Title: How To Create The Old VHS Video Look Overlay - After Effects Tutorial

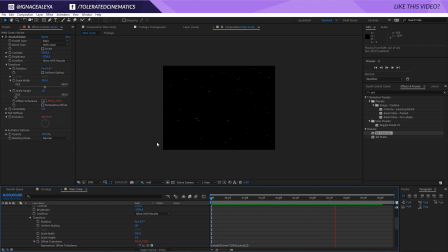8:23 And now you can see they're really flying to the left, and we're really getting that glitch feel. So what we can do as well is click on that layer and go to our mask tool and actually just mask a portion of that frame.
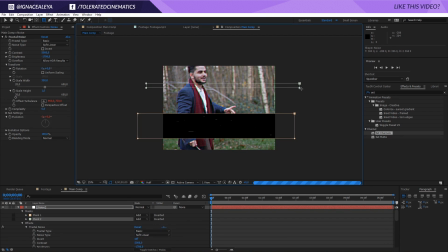8:35 So now we get something like this, and maybe we want a few of them right here, like a thin bar right there. Now we can go to the blending mode and change that to a screen. Now we'll see some kind of white dots on our screen.
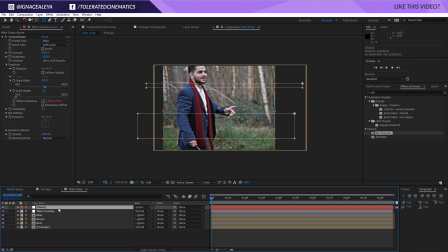8:48 So there we go. We can also add a little bit of blur if you want to. If you think these are a little bit too sharp, just apply a little bit of Gaussian blur. I don't really think that's necessary for this part. Actually looks pretty great. Okay. Now we'll create a border.
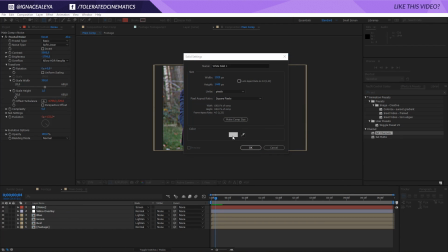9:04 So right click, new, and create a new solid layer and make that black. That's going to be our border. And yeah, it's going to give it that rough edge feel. So I'll rename this to border and click okay.
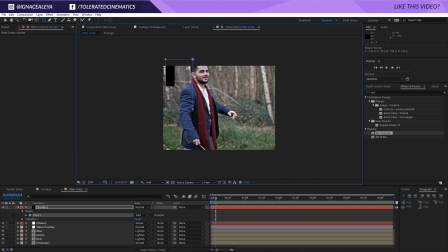9:16 And then with the mask tool, we actually want to cut off just a like a fraction of the edges like so,
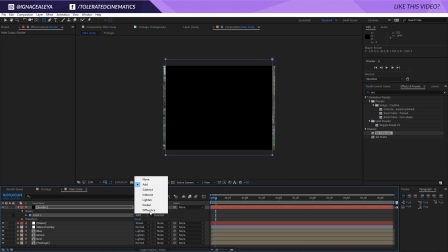9:23 and then we'll subtract this right here.
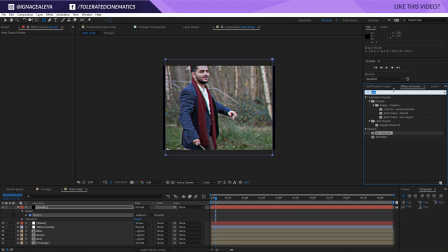9:25 Then we can go to roughen the edges, so effects and presets, search for roughen edges and apply this to our border effect.
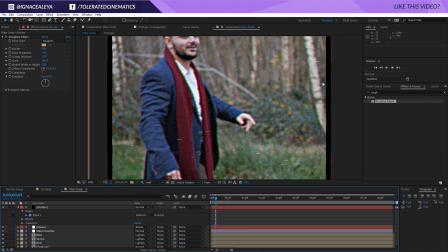9:35 Now if we zoom in, you'll see some kind of rough edges right here, so that's what we need, maybe a little bit more, roughen the edges like so, and maybe feather them up a little bit. Okay, so now we have these kind of edges. We can click on the border again because you can see these, yeah, it's kind of leaking through it.
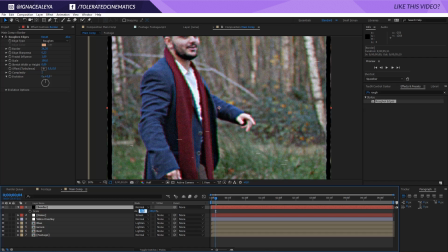9:54 So press S on the keyboard and click here, and with the up arrow, you can just scale it up a little bit like so.
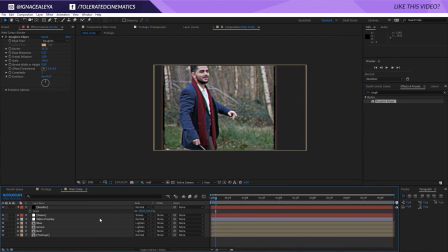10:00 And there we have this. We can duplicate our border, and then on the bottom border, we'll go to layer and set solid settings right here and change the color to something like blue.
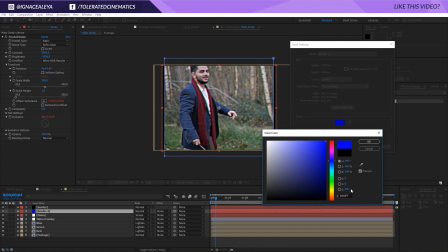10:12 Perfect blue, so we'll zero out the green and this 255. Click OK and OK.
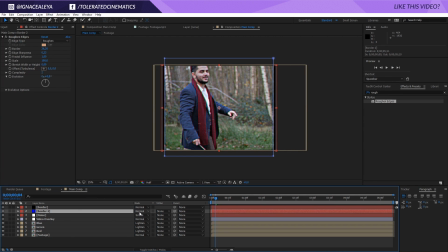10:17 And now what you want to do is change the blending mode to an additive.
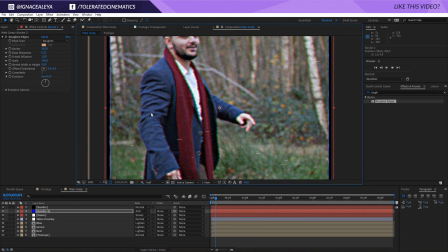10:21 Go to your selection tool, click on your layer, and with the arrow to the right, just let some true like so, a little bit of this, some blue that's coming through, that's just going to give you a little bit of extra feel. We're going to zero out our edge sharpness,
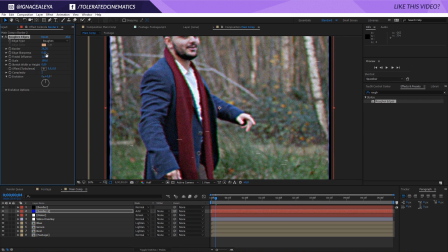10:39 and you can play around with all these different settings. Maybe you want to change it up a little bit, scale it up a little bit like so, so you have a little bit of variation. Maybe you can click on that layer, press T on the keyboard, and like lower it to 70 or something like that. Same goes for the noise.
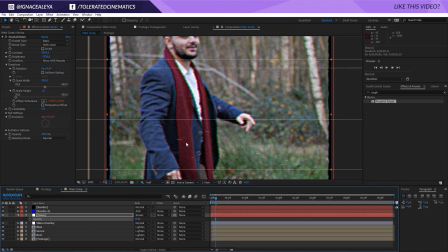10:52 Maybe you will press T on the keyboard for the noise and change it to 75 so it's not perfect white, and then we'll close this down.
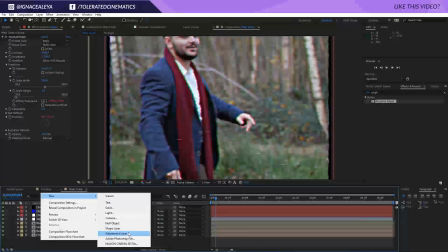11:01 Next, what we want to do is right click new and add a new adjustment layer. This is going to be our color grading.
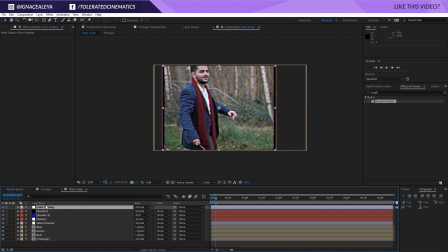11:07 So the color grading is of course a very important step, but we want to do this below our border right here. And this is going to give it that look that we see in these older videos.
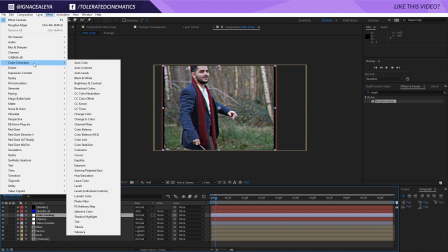11:17 So what's very important about this is if we go to color correction, Lumetri, where is it?
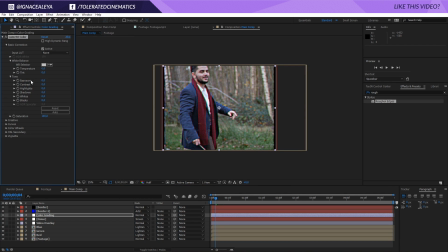11:23 Right here, Lumetri color. Very important is these videos from back in the days were very contrasted. So maybe something like 50 or 100, very contrasty. For the highlights, we can bring them up like 50.
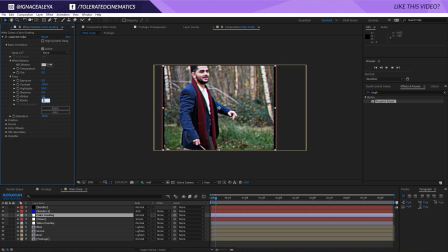11:38 For the shadows, we can leave it as it is. For the blacks, we actually want to decrease it to something like minus 25, something like this. They had a lot of blacks, so minus 35, something like this. And for the saturation, it wasn't as saturated, so maybe something like 70 should be fine.
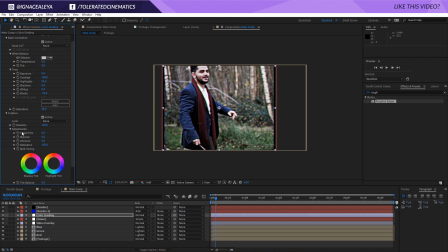11:55 Now we can go into the creative tab right here, and for the faded film, we want to change it to 25. And then we're going to get that faded look, which is typical for these kind of videos. So maybe something like 20, something in between, but there we go. So we have this, so this is exactly how we want it.
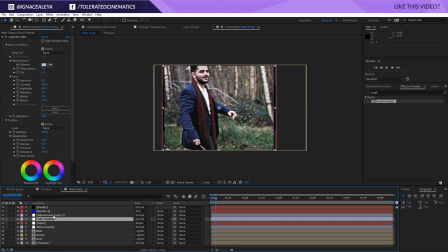12:13 Next, we need another adjustment layer, so create an adjustment layer. We can put it above everything right here, rename it to displacement. And there we go. And now we click on our noise layer and duplicate that. Bring it on top right here and change the blending mode to normal.